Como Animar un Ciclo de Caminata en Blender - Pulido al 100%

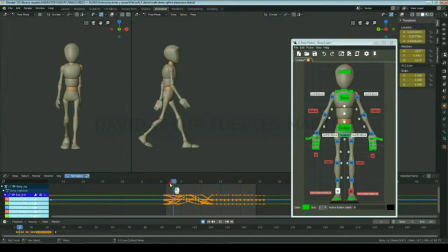44:37 Y si nos hiciera falta que probablemente será así, utilizaremos los controles de pulido de las rodillas para refinarlas, haciendo que su movimiento sea fluido. Nos aseguraremos que la rodilla se mueve con un spacing progresivo,
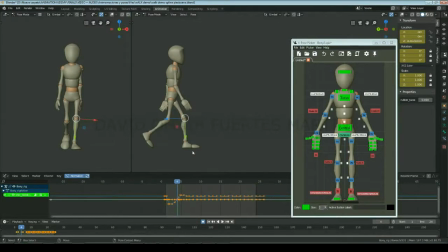44:52 disminuyendo el spacing hasta la posa intermedia y ampliando el spacing después de esta, puesto que ahora hay varios fotogramas en donde la rodilla está completamente congelada.
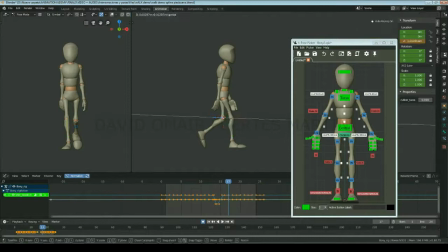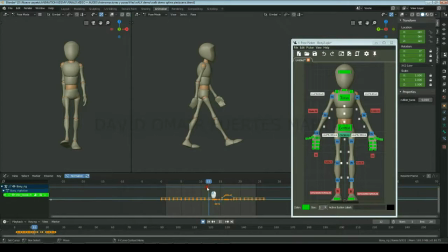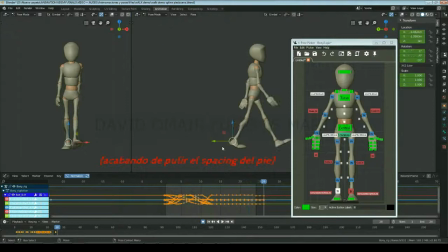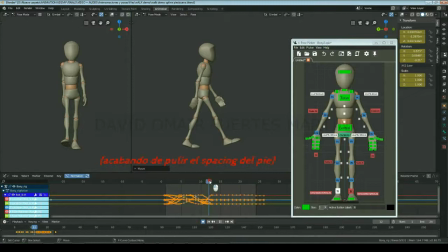Además, probaré a hacer que en lugar de que las rodillas se inclinen hacia adentro lo hagan para afuera, para ver si así queda más natural
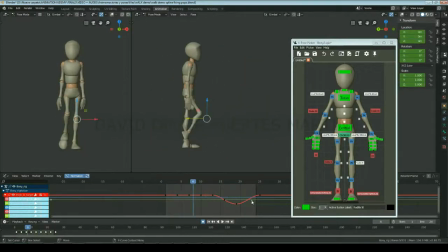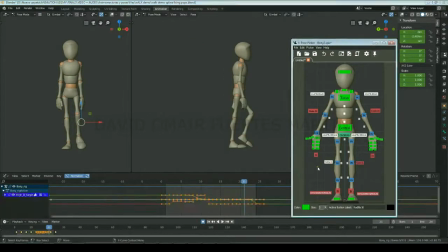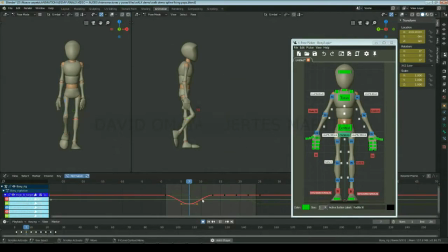Y efectivamente, para este ciclo queda mucho mejor así
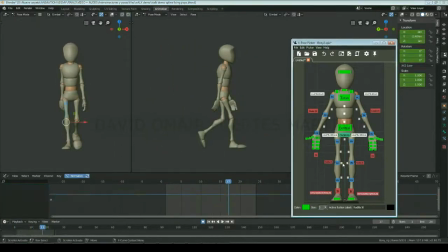Ahora sería un momento perfecto para enseñárselo a tus compañeros para que te den feedback antes de que hagas el último pase de pulido En mi caso,
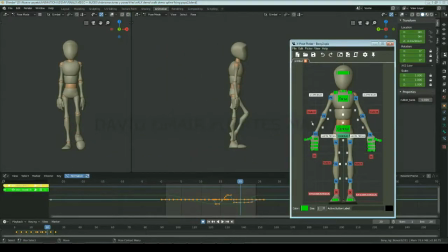46:35 en esta animación, una de las cosas que quiero corregir y pulir son los hombros ya que siento que se mueven demasiado, así que reduciré sus rotaciones.
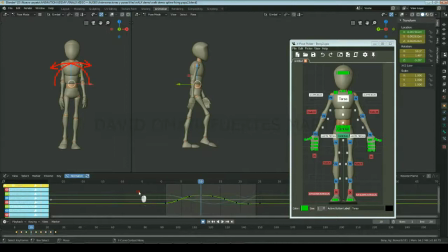46:47 También exageraré un poco la rotación del torso en el eje Y, para que el personaje se doble un poco más y así no esté tan rígido. Y por los mismos motivos exageraré muy ligeramente el movimiento lateral del control central.
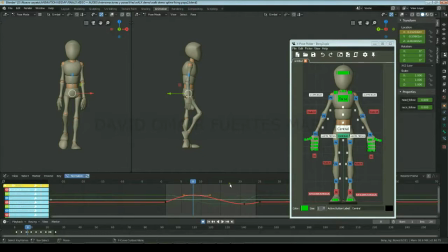47:05 Normalmente no queremos tener que hacer esto después de haber pulido los pops de las rodillas, pero por suerte, puesto que el ajuste es mínimo, no necesitaremos repulir las rodillas. También ajustaré los brazos.
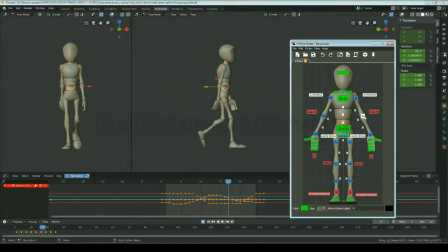47:17 Primero, crearé una mayor llegada y salida lentificada en el antebrazo, ya que ahora cambia de sentido muy abruptamente.
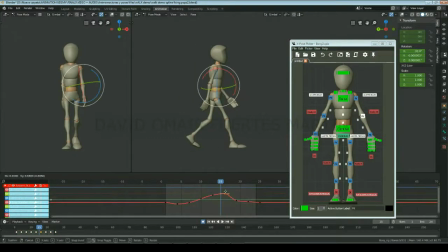Y luego, limpiaré las curvas del eje de rotación Y de los brazos y muñecas para que sean más fluidas.
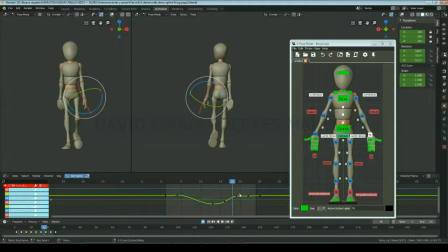47:46 La idea es que los brazos deben parecer relajados, pero se deben mover como si el personaje los controlara, no como si fueran dos trozos de madera colgando.